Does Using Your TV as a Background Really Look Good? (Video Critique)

I probably still do it now if I'm doing too many jobs on set. That's what's so important about being an obsessive DP is doing one thing. Just focusing on one thing, which is everything that's in the frame. Whether it be lighting, lensing, camera, movement, etc. You're looking at the frame, and you are the god of that frame. and you have to manicure it, and you have to look at every corner, and you have to just own it as DPs.
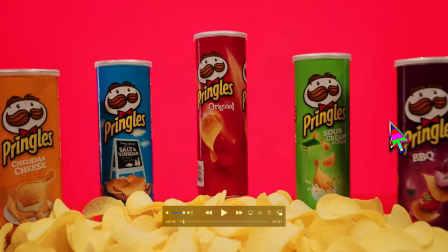512s
That is what you do. Here, just different lighting. I think it was using that overhead china ball, so obviously this is lit more, and then it falls off in the edges. This is darker. This is darker. It's a good spot. I think that using this TV is a brilliant idea.
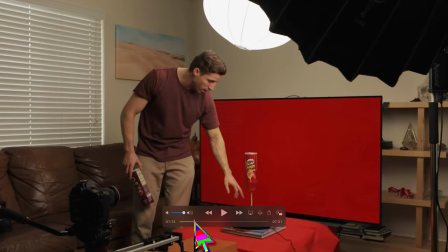527s
I really do. I think it has its flaws. I would never use this in a production scenario.
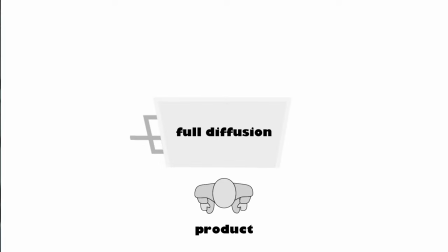531s
What I would use is I I would use a full diffusion, whatever frame I need for the scene, 4x6x8x12x, I would use full diffusion and then shoot however many sky panels I need to into it and I can
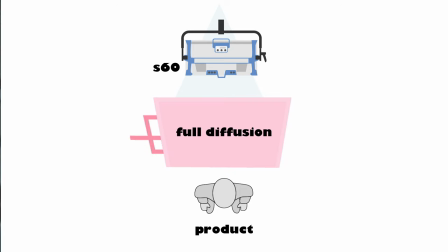544s
dial in any color and any brightness and it's going to be spot on. thing with the TV is that it's very limited it does not have high CRI it's not gonna give you the exact color in the exact dim that
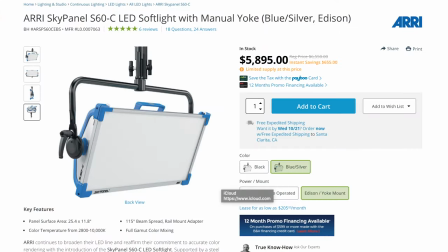557s
you need with the sky panel you can dim it to whatever your scene needs so it's not brighter than the product which it is several times in the spot and it's the exact color and that's all you have to worry about it's definitely a better option but this is a fun you know in the option again the window is huge in frame look at it.
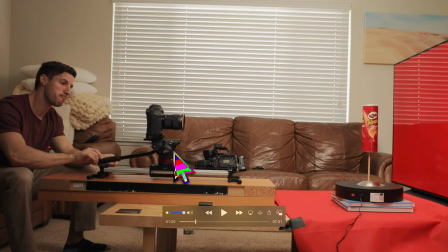575s
It's reflecting off here. It's really lighting a lot of things in the frame that maybe he didn't even realize.
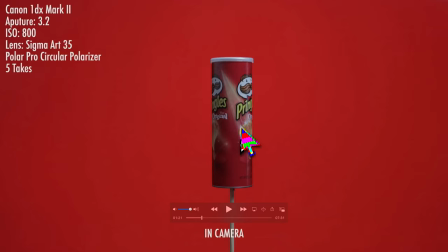581s
Again, this is the one I said that was way too down. It still looks way too down. That window is gone. I'm assuming he shot this at night.
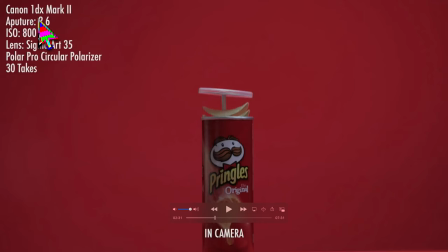587s
Okay, let's see aperture and ISO. See if those are different. From what I'm thinking here is he shot all these at the same aperture, same ISO, and totally different times of the day. So that window light changed dramatically throughout the day. I can't tell you exactly when it was brightest because we don't know where the house was facing and the trajectory of the sun that day.
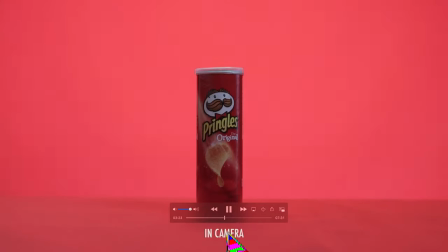607s
But those are things you can look up on Google Earth. Super helpful. Oh, that's a pull. Oh, so he used the polarizer to change the brightness of the background.
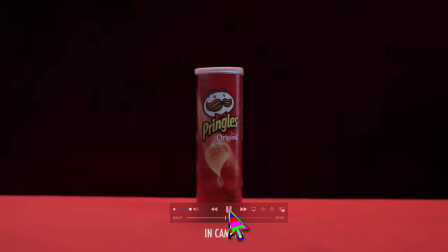616s
That's kind of smart. That's kind of smart. If he didn't want to dim the TV the whole day, he could actually manicure the polarizer and that changed the brightness of the TV. That was a good idea. I feel like this is just the normal result. if you're not using false color I probably would do this as well if I didn't have false color installed on my monitor and I wasn't meticulously obsessively looking at everything in frame if he used false color while filming this
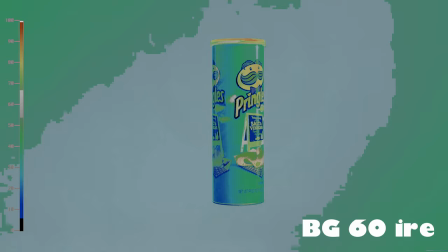643s
he could have made sure the TV was exactly the same IRE value throughout the entire day and that would have made this spot way better
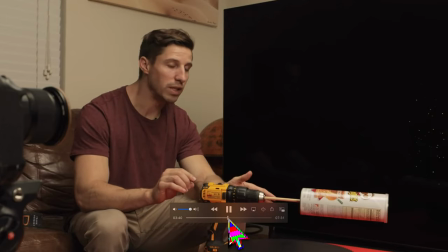653s
great idea with the drill super clever love it okay look at the window now
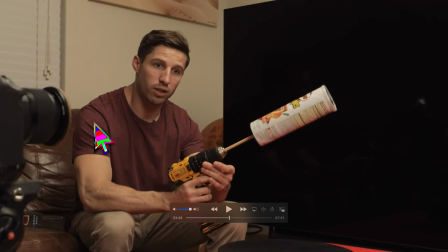658s
it's just Just dark. That's a big factor. The sun completely changed there. Super clever with the shish kebab here.
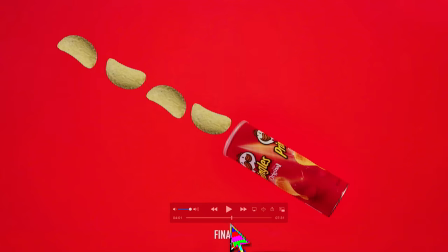665s
But something is off about this lighting. Let's see. How did he do it? Did he do it straight up and down?
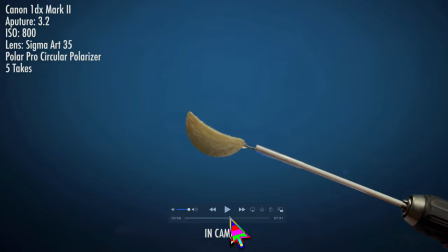671s
So it does look like he did it exactly how he lit everything else, but something is off. I wish I could see the whole BTS and the whole editing workflow to see if I could spot why this looks wrong, but it just looks wrong. I think that he needed a key light from the camera side. I think he just used an overhead light.
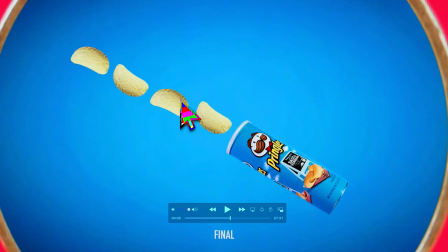688s
That's why this is so dark and it feels it doesn't feel right to have this so dark love this island shot Okay, here's where he got his line from remember the line.
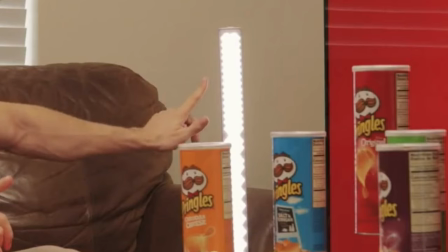697s
I was talking about in the can looks like he has this LED Stick here. It's good stuff. Love it again to down I know we talked about this way too red because this is so pink red Your eye just immediately
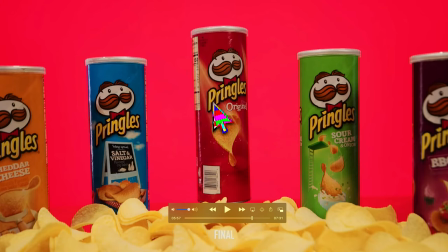708s
goes there and you're not even looking at the product He helped in post obviously brought up the can but now this is like a pink It's just not the right color and it's not the right brightness Yeah, so I think the biggest thing here he did not use false color while filming having false color on a camera You can hit a button. I haven't installed the f2. I hit f2.